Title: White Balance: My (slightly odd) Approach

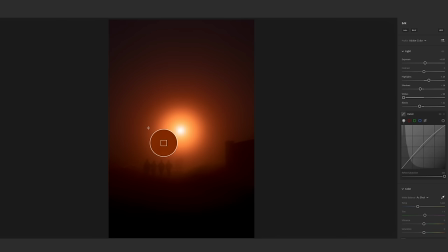[8:15]
And this light was very warm to my eye. Again, if the camera decided to white balance this image, it might have done something like this. Now, you know, you get your blue sky in the background and it tries to neutralize this light so a white piece of paper would look white under that light.
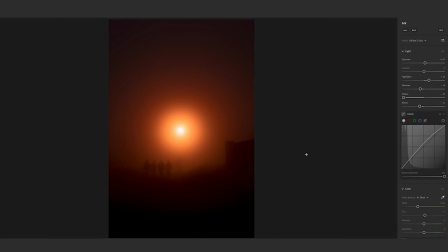[8:32]
But that's not what it looked like to my eye. That light did look very warm to my eye. So I shot it, daylight white balance, and then this is the effect I get, which to me is a far more pleasing and more accurate image to what I actually saw. Now, for the sake of fairness, I have to say that sometimes I will still tweak my white balance because maybe the scene is just too strong with whatever I'm looking at and this is a good example this was a scene I came across in London beautiful tungsten lit scene in a pub where you've got this lady inside and the guy outside and they're having a moment where they're just kissing through the window it's a fun little moment but in this case I felt like that tungsten light is slightly too strong it's a very strong yellow orange wash over the entire image but raw files have a ton of latitude so even though I shot at 5500 still because I always want my starting point to be as close to what my eye actually saw on the day or the evening in question. I can still pull that white balance afterwards and not really lose anything in the image and it doesn't need a lot. I'd probably just dial it back maybe that much just to back the intensity of that orange down. I still want to start at 5500 and then just pull it back a little bit but if I let my camera decide what to do with this image with auto white balance it might have done something like this and for me that loses the warmth of the scene on that evening it's it's trying to correct too much and it's killing some of the atmosphere of that image and I probably put it somewhere at about I don't know 4,200 ish I want the warmth I want the feeling of what it was like to be there on that cold night and that warm interior of the
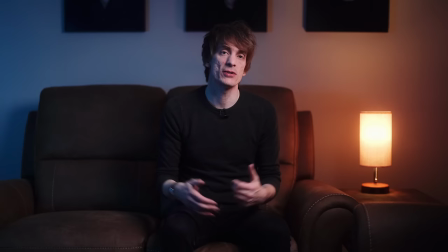[10:06]
pub lit by those beautiful tungsten lights when it comes to filming it's the same I mean if you take this scene here which you're very used to seeing on this channel,
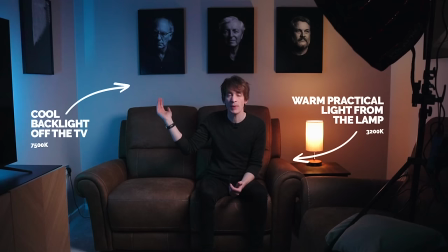[10:14]
you can see three colors of light in this scene. You've got a warm practical light off to this side, which is just a side table light. I have a cool light on the right hand side, which is just the back light coming in off the television,
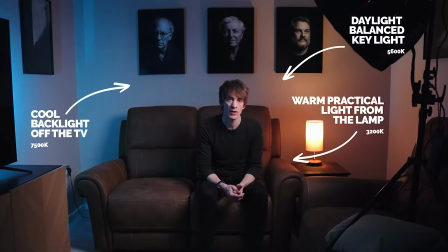[10:26]
and I'm being lit by a 5500 Kelvin light that's lighting me off to my left hand side slightly above.
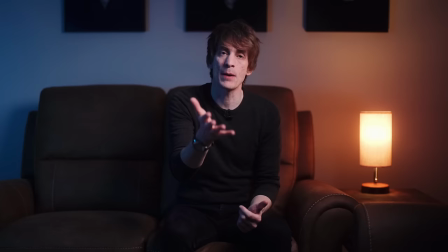[10:32]
Those are the three colors of light in this scene.
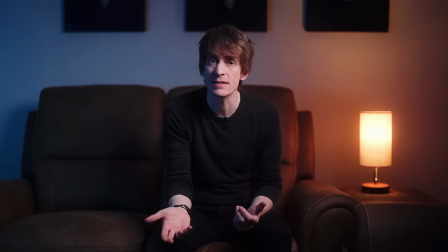[10:35]
But if I let my camera's auto white balance decide how to color this scene It may decide that this warm light on my left
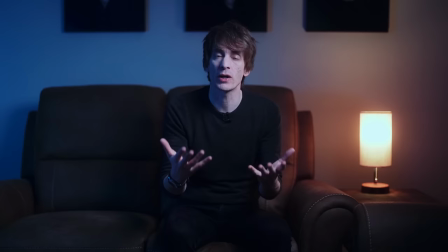[10:42]
hand side is too strong So it might decide to try and cool this shot off in which case for me It would lose that feeling of you and me
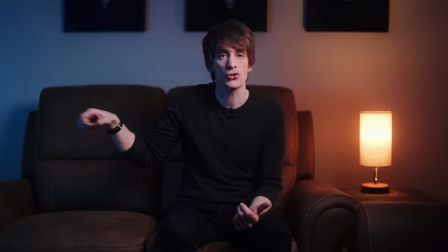[10:50]
sitting late night talking in my lounge Which is the mood I'm going for or it might decide that the blue light off to my right hand side
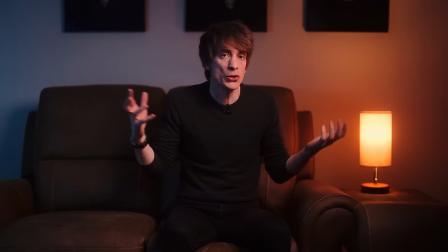[10:57]
is too strong And it would try and warm the image up in which case it would lose the color contrast for me and probably warm the
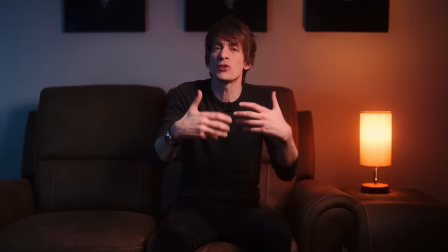[11:04]
skin tones up too much and I wouldn't have good skin tones and the image would be just oversaturated and wouldn't look the way that I wanted it to.
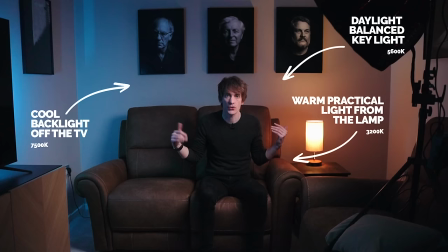[11:11]
I've been deliberate about how I've lit this scene. I want the warm practical on this side lighting me slightly from behind in the background. I want the cool one on the opposite side to give a bit of color contrast and I've made sure to light myself with 5500
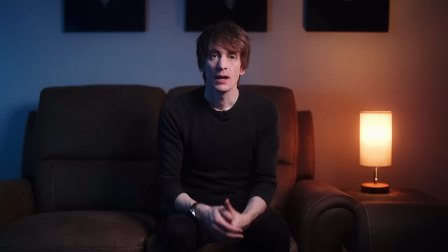[11:24]
Kelvin daylight balanced light to make sure that my skin tones are good coming out of that cool warm background mix.
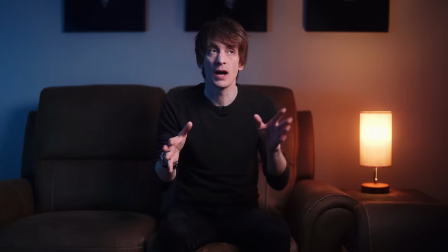[11:32]
And I don't want to roll the dice letting the camera's auto white balance decide how it wants to treat the colors in this scene. It's a deliberate setup. I know I want it on 5500 Kelvin because that's the light that's lighting my skin tones. And I want to keep the warm and cool mix in the background as they appear to my eye. I don't want it to change. Let me make two points in defense of my slightly unorthodox approach of always leaving my camera in daylight white balance. And the first is this, that the vast majority of color film stocks through history have been daylight white balanced. And we've been happy to run around for over a century capturing the world and sharing with each other in daylight white balance. We like the look of it. And even now in the modern era, we're now trying to harken back to film and recreate the look of those sorts of film stocks in our images.